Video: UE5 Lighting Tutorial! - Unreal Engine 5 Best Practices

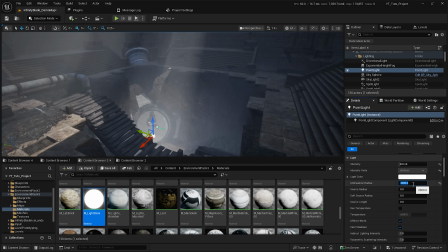[41:24]
It might be a bit too much, to be fair. If we set that to like 2000 and I set that to like 4, all right.
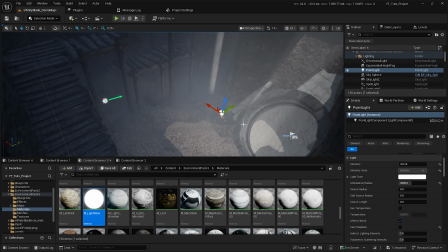[41:31]
But the important thing here is I want to turn off shadow casting, because we just don't really need it, because it shouldn't be so intense that it's clearly not casting shadow, right?
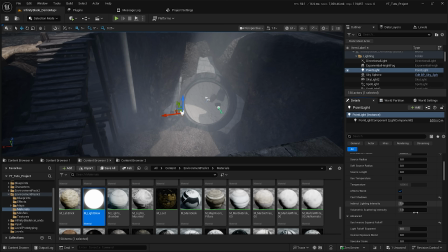[41:39]
So I'm going to set that to like a 4 or so. And the other thing I've just noticed is it is affecting volumetric scattering, which I don't want it to do. I just want it to kind of fill in the space a bit. And now that I've seen that, I might actually increase the intensity somewhat.
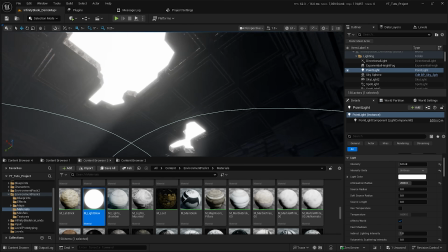[41:53]
But I just want it to give the effect that the light that's coming through here is bouncing off this space,
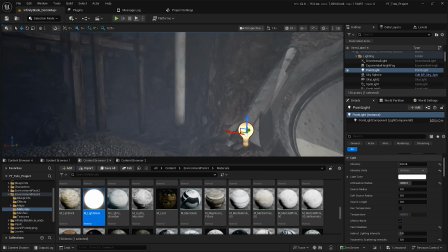[42:01]
like so, and it's giving just that pinch of fill light.
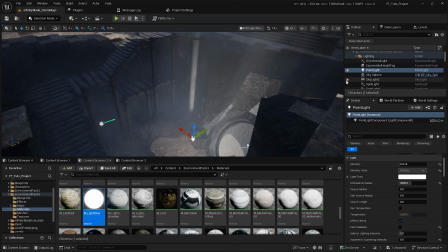[42:04]
And then if I do that, do you see how that's like, it just gives it a little bit of a sense of depth to it and clarity, which is like really nice.
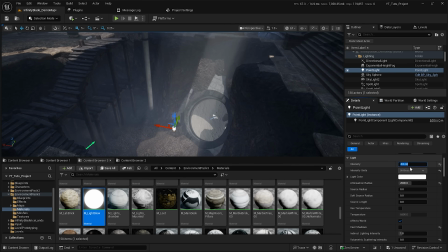[42:13]
It's still a bit intense. I might just go, what am I thinking? 5, that should be okay.
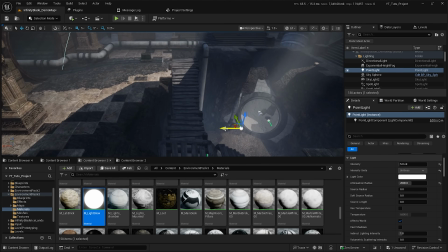[42:19]
So we'll do that. But what I want to do here is I then want to do the exact same thing here to this part of the room as well, right?
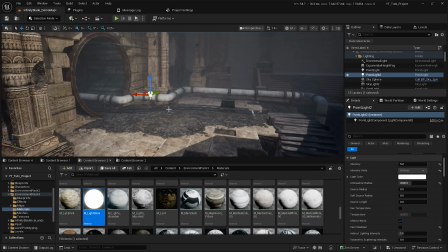[42:26]
So I know this is where the key bounce is occurring. Now, again, realism isn't what's important as much as like it has to feel somewhat grounded.
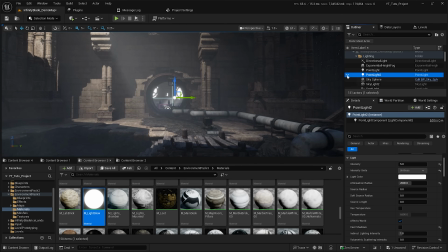[42:35]
So there's a fine line between it not feeling grounded anymore. But do you see how that's like filled in that light there a little bit? Now, I actually feel like it takes away from some of the depth here just a pinch. So I'm going to set that to like 2 or 3.
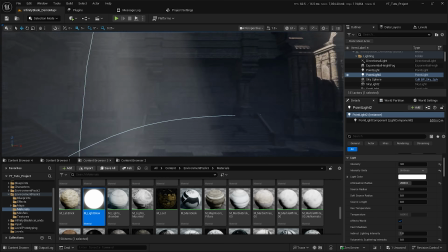[42:49]
But it still keeps the depth everywhere else that we're looking, right?
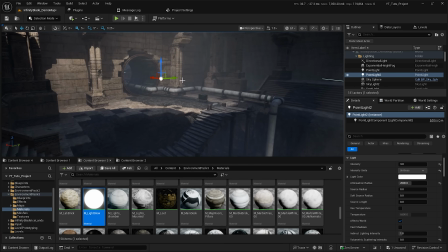[42:53]
And it feels like the light coming through here is bouncing off of that area and then into that space there.
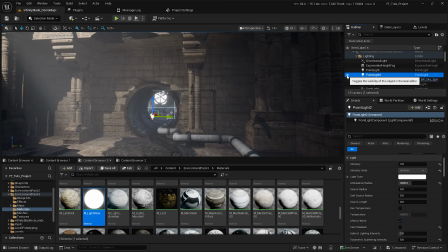[42:59]
So if I turn that on and off, you can see how that's filling in that area. Some might argue that that's actually destroying a bit of the contrast there.
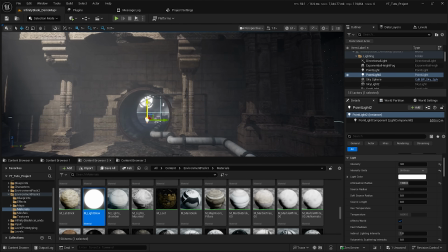[43:06]
I could see that. I might drop that down to like 1500. Again, this is something you do with like with a director or your own insights as well to kind of figure it out.
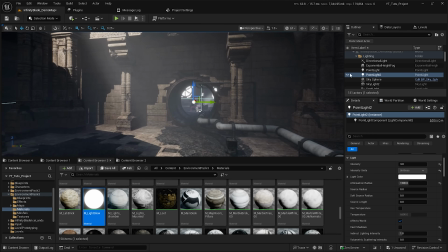[43:15]
But what I like about that is that actually fixes that kind of horrible shadowing that we've got there a little bit by creating like a fake bounce, which is really, really cool.
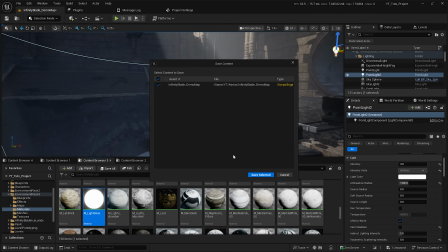[43:24]
Awesome. Okay, so if we save that, this is heading in a pretty good direction.
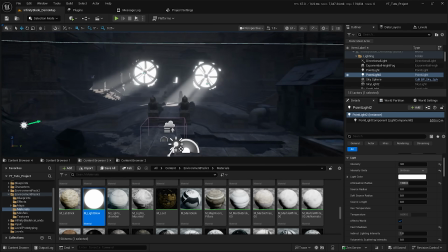[43:29]
I don't want this tutorial to go for too long, so I'm just going to go through the basics and get something else happening.
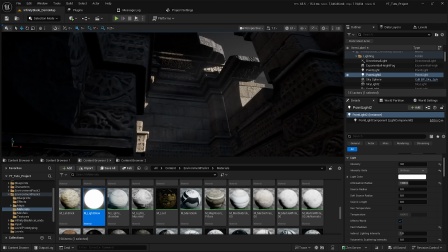[43:35]
But the other thing that I want, so this is a situation where, we do have an actual crack in the wall, so that's kind of nice.
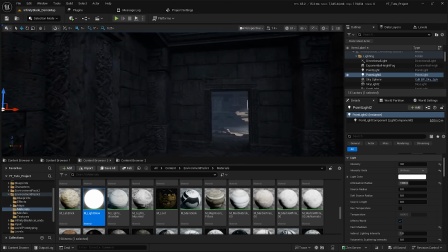[43:42]
So we can do the same thing there, which is cool. But the main thing I want to do is I want to show how we can kind of like guide the player,
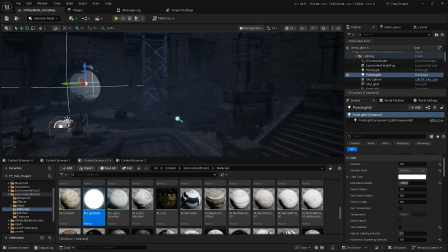[43:50]
I guess, towards this room, if this makes sense. And I guess we could do that if we've got like candles or something.
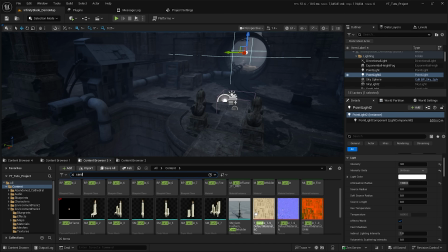[43:59]
I don't even know if I've got some candles currently. I do. Okay, cool. I'm going to use, what is this?
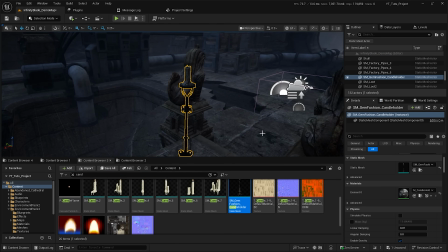[44:06]
What is this random asset that I've got? That is just a random candle. You know what?
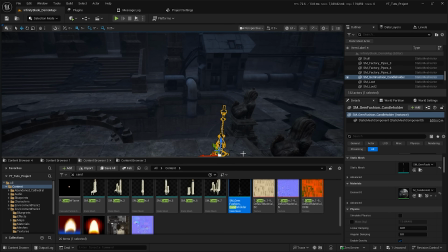[44:11]
Done. We're going to use that as our candle that we use to guide the player.
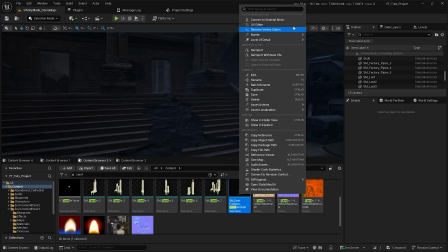[44:17]
All right. So I'm going to browse to that asset in the interest of speed.
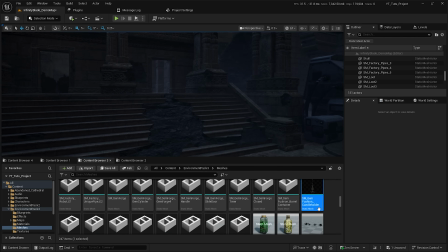[44:23]
Showing folder view, sorry. Okay, cool. So this is a ton of the stuff that comes from this is part of the
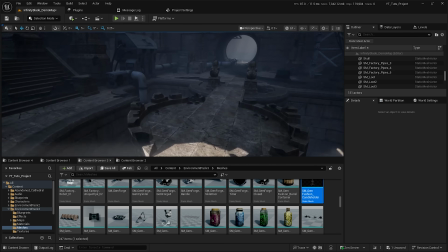[44:35]
Infinity Blade packs, so that makes life a lot easier, which is cool.
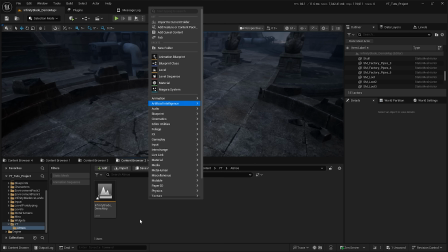[44:39]
So what I'll do is here in my Atmos thing, I will save what I'm currently doing, because now I'm scared of crashing at any moment. I'll create a blueprint class, actor, and I'm just going to call it BP underscore candle, like so.
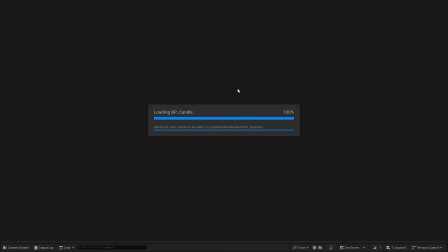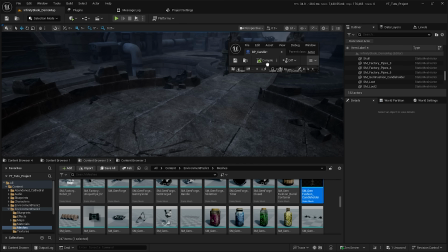[45:02]
Awesome. And then I'm going to go to here. I'm going to grab that. Oh, trying to work off one screen. It feels a bit odd, but that's fine. Come over here. Yeah, okay, cool. So we'll drag that into there like so. Happy days. All right, that's looking pretty good.
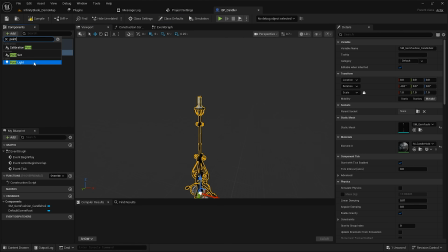[45:21]
And then I'm going to attach to that a point light. Now, I'm deliberately going to make this a non-shadow caster. Again, I'm trying to be somewhat efficient with the way that I'm doing this.